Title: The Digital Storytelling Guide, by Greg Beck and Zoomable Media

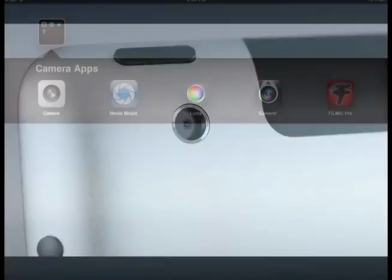(0:09)
The iPad gives you all the tech tools needed to shoot, edit, and publish your own videos.
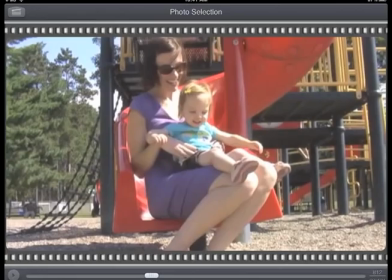(0:15)
If you have an iPad, you and your students have a portable video production studio you can hold in your hands.
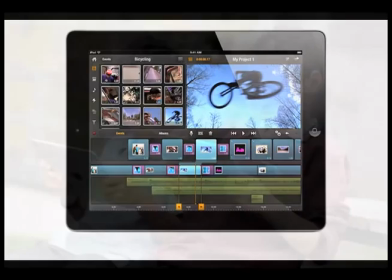(0:22)
But just having an iPad available and knowing how to work with apps doesn't provide students with an understanding of how visuals communicate,
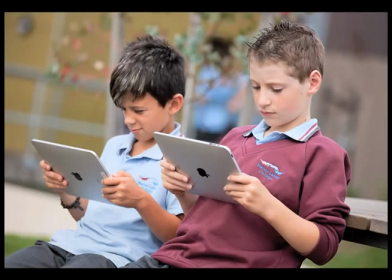(0:31)
or the expertise to put that knowledge to work. It doesn't help make them more visually literate.
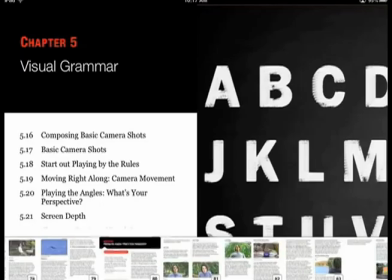(0:38)
That's why we created the Digital Storytelling Guide.
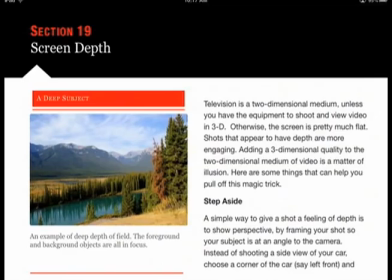(0:42)
It illustrates essential visual communication techniques and provides a path for students to easily incorporate them into their own digital stories.
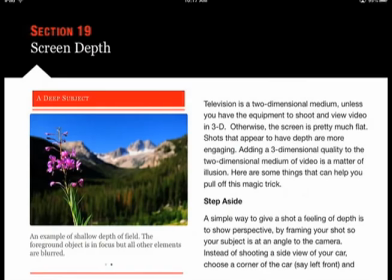(0:52)
Because it's a multi-touch e-text for iPad, the Digital Storytelling Guide is media-rich,
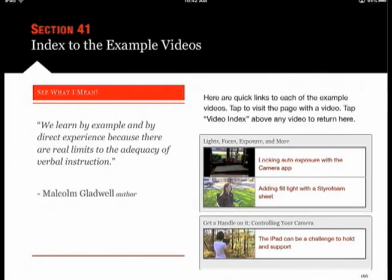(0:58)
including over 50 short narrated videos that provide practical
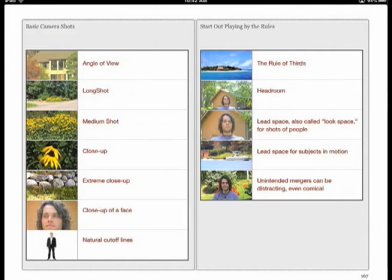(1:03)
examples of all the principles and techniques described in the text.
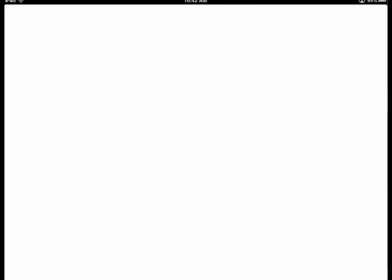(1:08)
The index of videos provides direct links to the pages where each video is embedded.
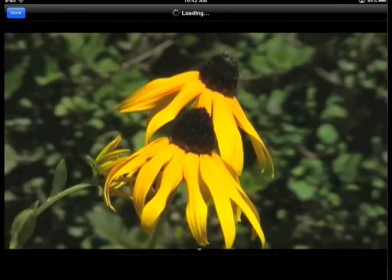(1:14)
Videos can be displayed full screen with on-screen control of playback and volume.
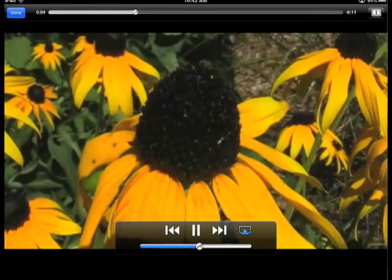(1:20)
Close-up shots provide the most visual detail about the flowers. It's important to add close-ups to your video sequences.
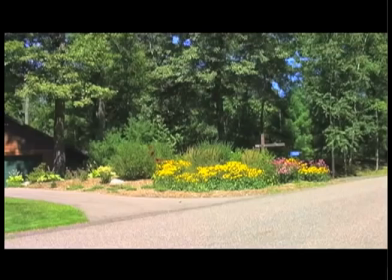(1:28)
They are generally much more engaging than medium or long shots.
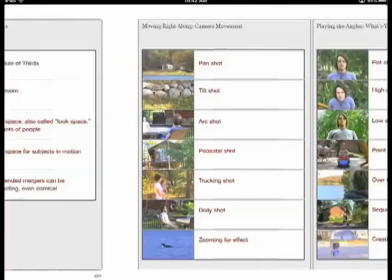(1:35)
The examples are simple and easy to understand for upper elementary to high school age students and beyond.
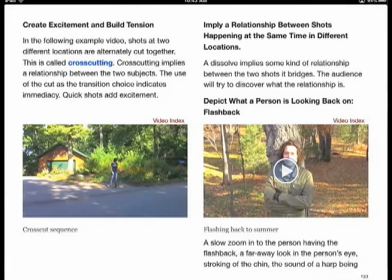(1:44)
Here's one that illustrates the editing technique of cross cutting.
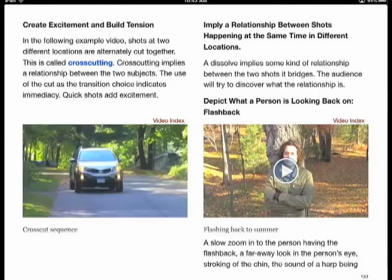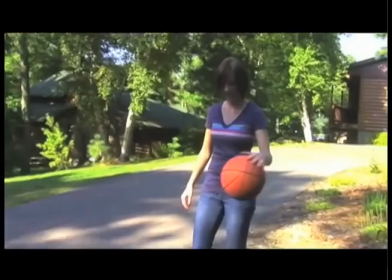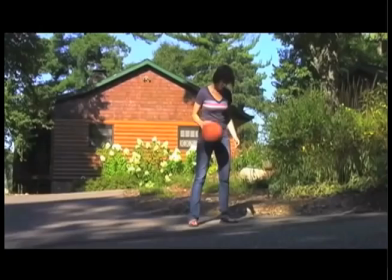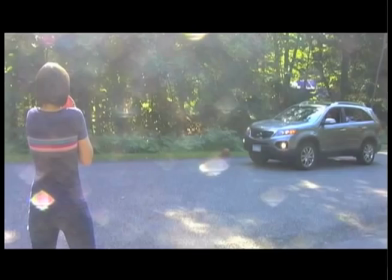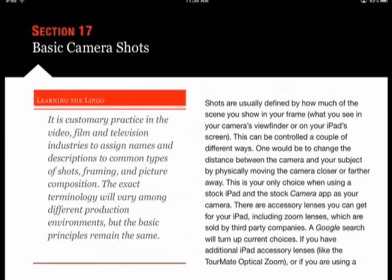(2:12)
We start with the essentials of visual grammar, describing and illustrating basic camera shots in order to provide a common
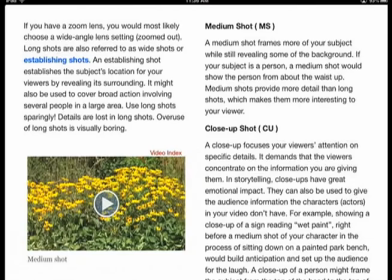(2:20)
vocabulary for talking about and deciding upon visual components for a story.
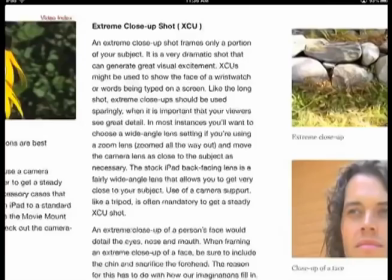(2:26)
Each shot described has a corresponding short video example.
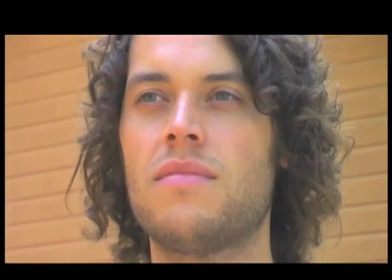(2:34)
A close-up of a face is more visually appealing if you include the chin and sacrifice the top of the head.
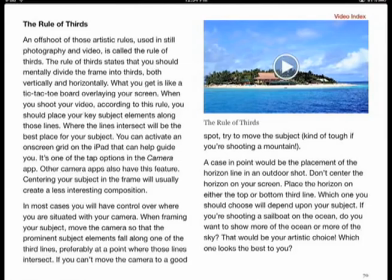(2:43)
The effect that camera angles, camera movement, and perspective have on what is communicated are described and illustrated with short videos.
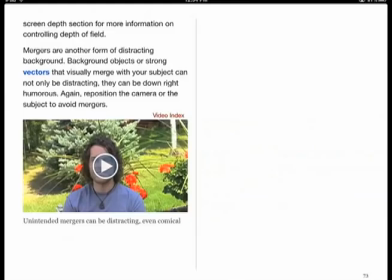(2:52)
By illustrating basic compositional rules, as well as the visual components of a story and the purpose that each can serve,
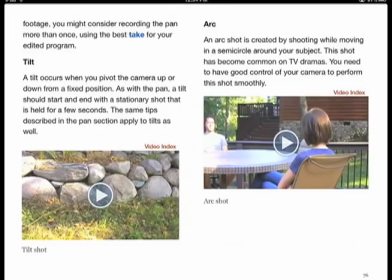(3:00)
students learn why they should make purposeful choices of camera shots, angles, and movements,
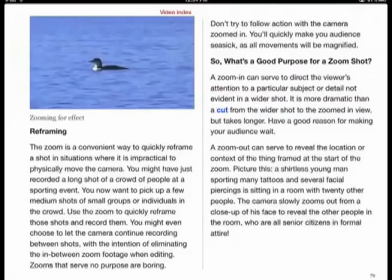(3:06)
rather than just pan and zoom to try and capture everything with one endless shot.
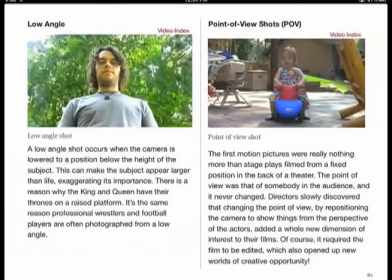(3:11)
shooting with editing in mind is a vital concept the
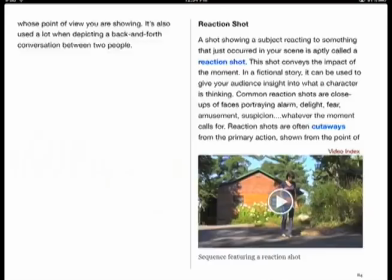(3:16)
guide illustrates how to capture shots for sequences starting with basic three-shot
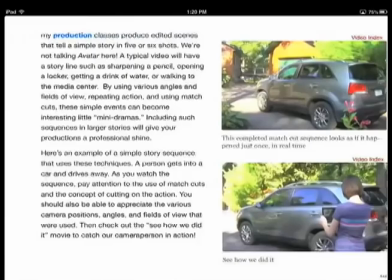(3:21)
sequences and progressing all the way to the match cut sequences that are the stock and trade
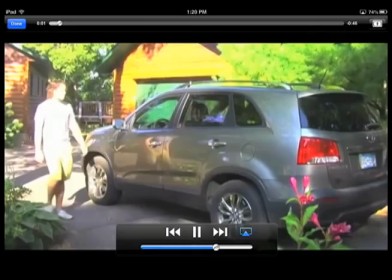(3:26)
of professional film and video production sequence that illustrates how a
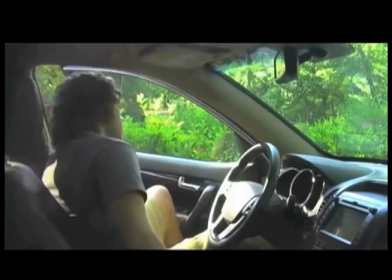(3:31)
variety of shots can be cut together to give the illusion of uninterrupted fluid action.
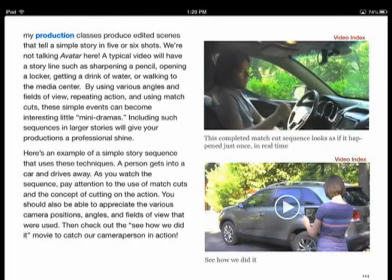(3:37)
Watch for where the cuts are made. Cutting on the action is the key to creating effective match cuts.
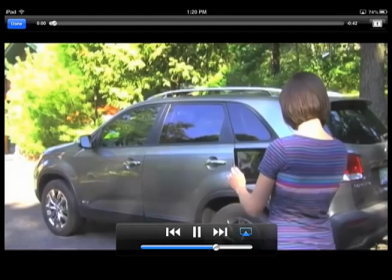(3:45)
We also take you behind the scenes to show you how the sequence was shot. The secret to creating match cuts is repeating the action.
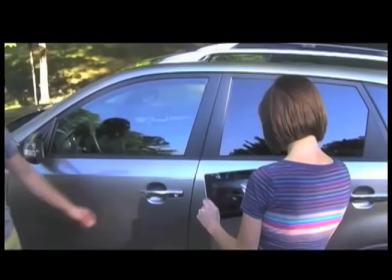(3:53)
Here the entire act of getting in the car is recorded from the first camera position.
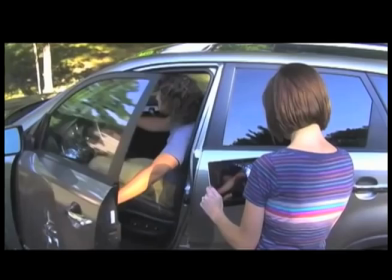(3:59)
The camera is moved in for a close-up, and the action is repeated.
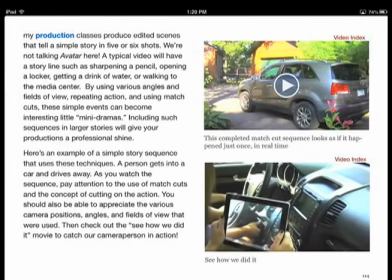(4:07)
It's repeated again from the other side of the car. In each shot that follows, the action is repeated.